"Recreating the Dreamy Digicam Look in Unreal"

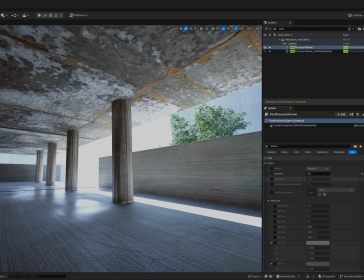(8:20)
So let's use the bloom in Unreal to recreate this.
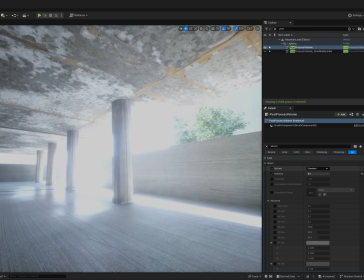(8:23)
Unreal by default uses a Gaussian-based bloom, but we can change it to a convolution bloom that uses an image for reference.
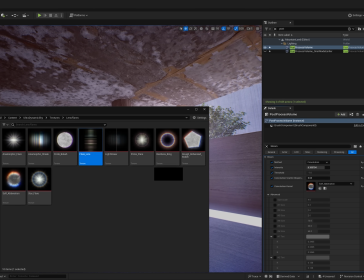(8:30)
There's some built-in ones you could try out. This one makes everything look like the Matrix.
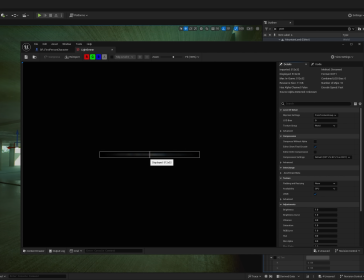(8:38)
I created my own bloom texture that has a bit of surrounding bloom and a pale purple line running down the middle.
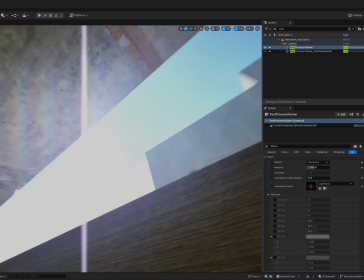(8:46)
You can see the glitch now when I look at the sun. This texture also creates that directional blooming that we were seeing.
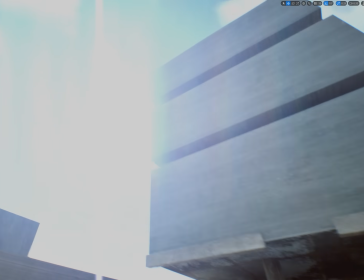(8:53)
Alright, now how well did Digicams perform in the dark?
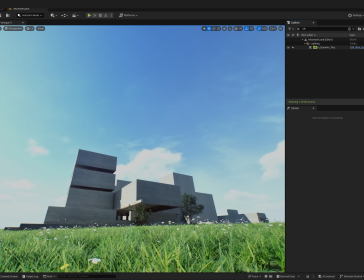(9:00)
Pretty bad. I'm using the plugin Ultra Dynamic Sky for this example, which simulates different times of day.
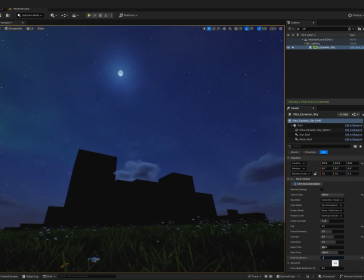(9:09)
I'm going to set the night brightness almost all the way down. You'll need a source of light to actually see anything at night.
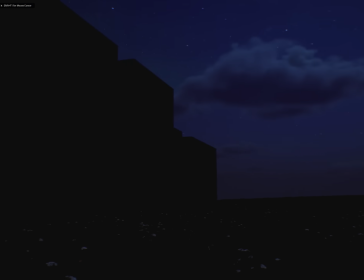(9:15)
Luckily, there's a bit of moonlight that's casting a soft blue light over our scene.
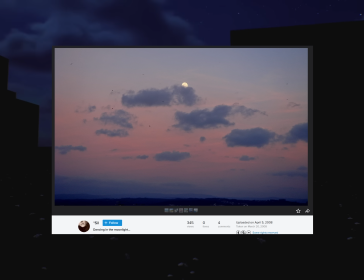(9:19)
Wait, how come photos of the moon don't look blue in my reference photos though?
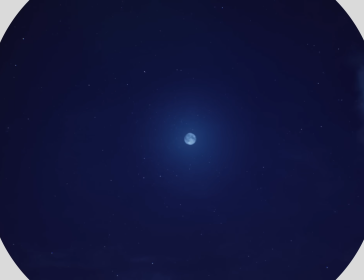(9:25)
Can Digicams not see the blue light of the moon? Well, it turns out, moonlight isn't blue.
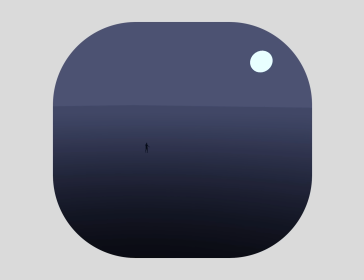(9:34)
When you look around at night, what colors do you see? For me, there's this soft blue fuzz blanketing everything.
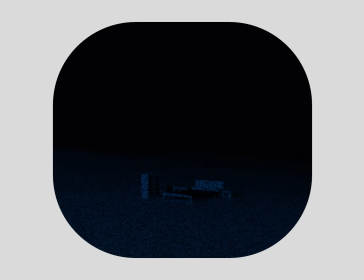(9:40)
Even outside at night, if there's no artificial light, I can see this blue fuzz.
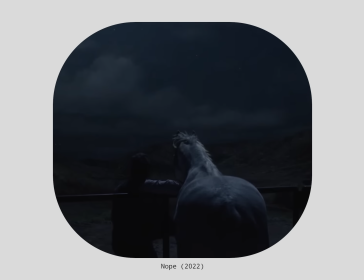(9:45)
In paintings and games and films, night is often depicted this way, with the moon casting this eerie blue light over everything.
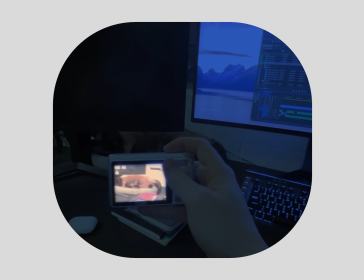(9:53)
This matches what you see, but when you take a picture, the image appears way warmer.
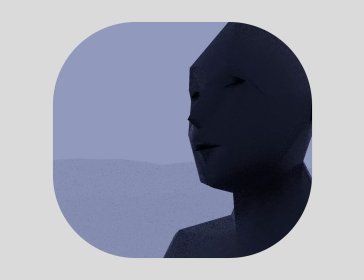(9:58)
It's not the camera that's miscalibrated, it's our eyes. Our eyes have rods and cones that sense light.
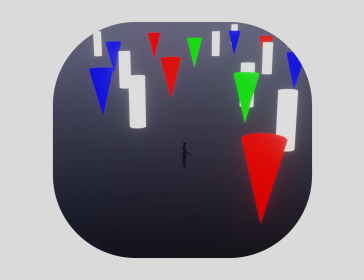(10:05)
The cones are used during the day and rods at low light. However, the rods are much more sensitive to lower wavelengths like blue and greens,
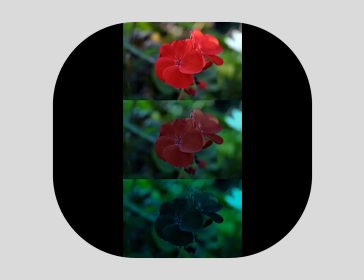(10:13)
so at night, reds appear more dull and blues appear more vibrant.
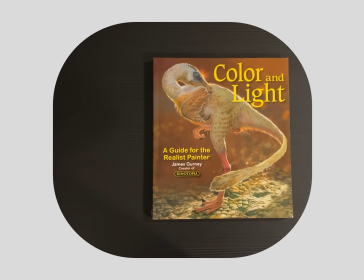(10:18)
This is called the Purkinje effect. I first read about this in the book Color and Light by James Gurney.
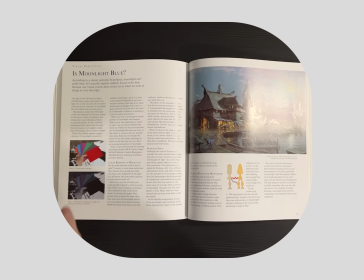(10:24)
I should note that he argues that there's something else going on.
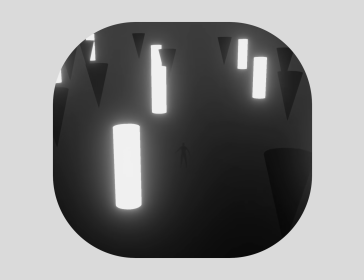(10:27)
When it's completely dark, only the rods should be active, which are monochromatic, but there's still that blue fuzz.
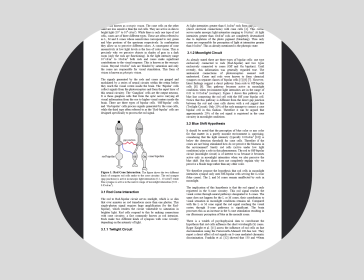(10:33)
There's a theory that there's some spillover between the rods and blue cones that tricks the brain into perceiving a tinge of blue light.
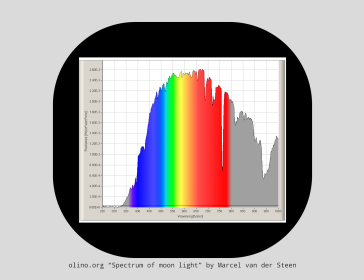(10:41)
Moonlight, when measured, is actually more orange than sunlight.
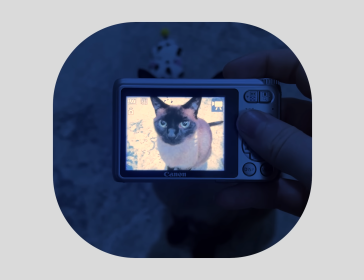(10:44)
So when we take a photo of our cameras, that's actually closer to reality than what we perceive.
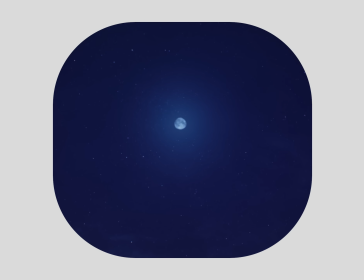(10:50)
But when we're making paintings and games and films, are we trying to capture reality or our perception of reality?
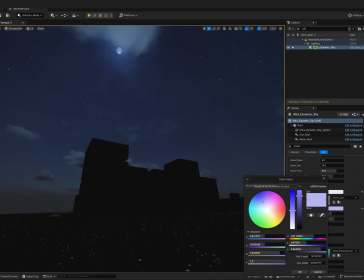(11:00)
Well, in this case, I'm trying to emulate a camera, so the moon is orange. Okay, well, now we need something to deal with this darkness, so I added a flashlight.
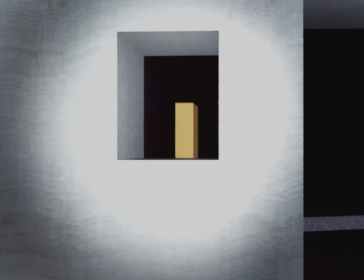(11:11)
This doesn't really feel like it's in the Digicam spirit, does it? It just looks like a horror game. Digicams don't have a flashlight, they have a flash light.
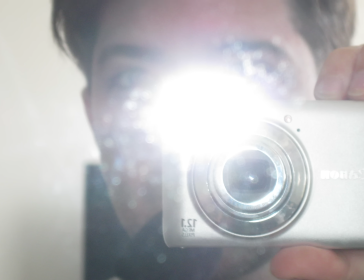(11:23)
Well, you can't see anything. I really like how flash photography looks with Digicams.
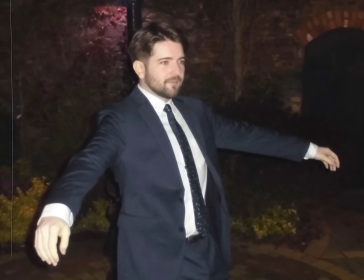(11:27)
It makes everything look super ethereal and dramatic, and is super flattering for some reason.
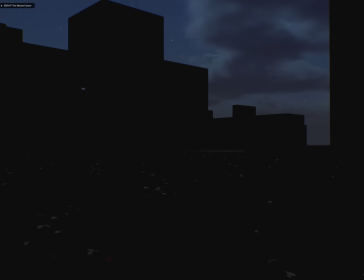(11:33)
So I made the cone of my flashlight much larger and decreased the range.
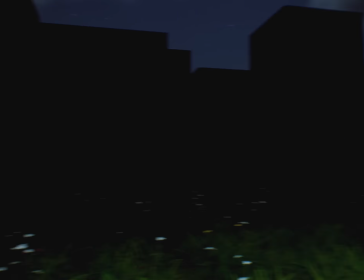(11:37)
Then I added a flash button that simulates the flash of a camera with a slow fall off, so it's not too stroby.
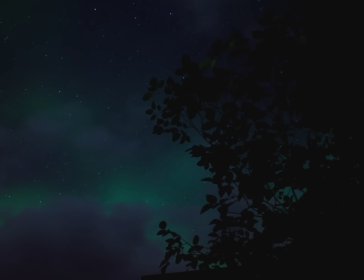(11:45)
Nice, this is much less terrifying.
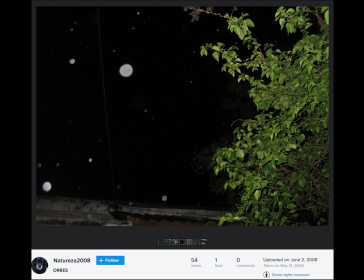(11:48)
Also, those ghost orbs that you sometimes see at night with flash photography, most of the time those are just out of focus pieces of dust.
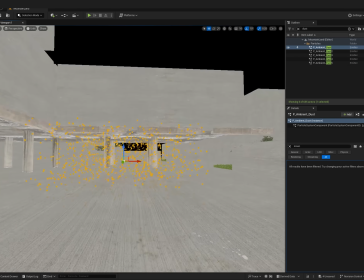(11:56)
Sometimes they're actually ghosts. If I add some dust particles, I can recreate that too, now with the flash.
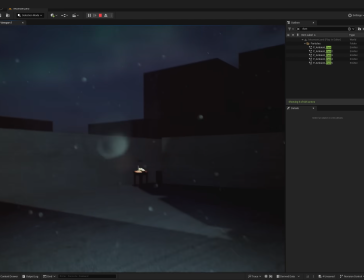(12:04)
It looks so good. It looks so good. Okay, final touches.
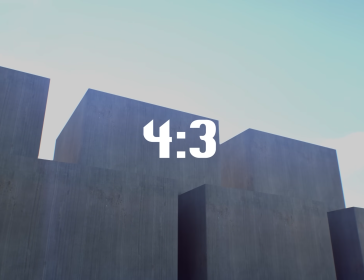(12:08)
The camera shoots at a 4:3 aspect ratio, which is the aspect ratio of this video, so we're good there.
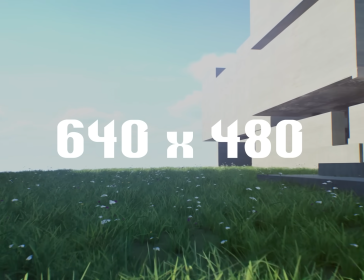(12:15)
But it only shoots at 640 by 480 resolution at 29.97 FPS, so let's lower everything down.
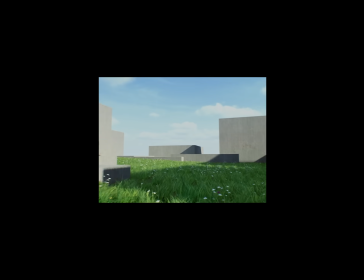(12:24)
And then scale it back up so you can actually see it.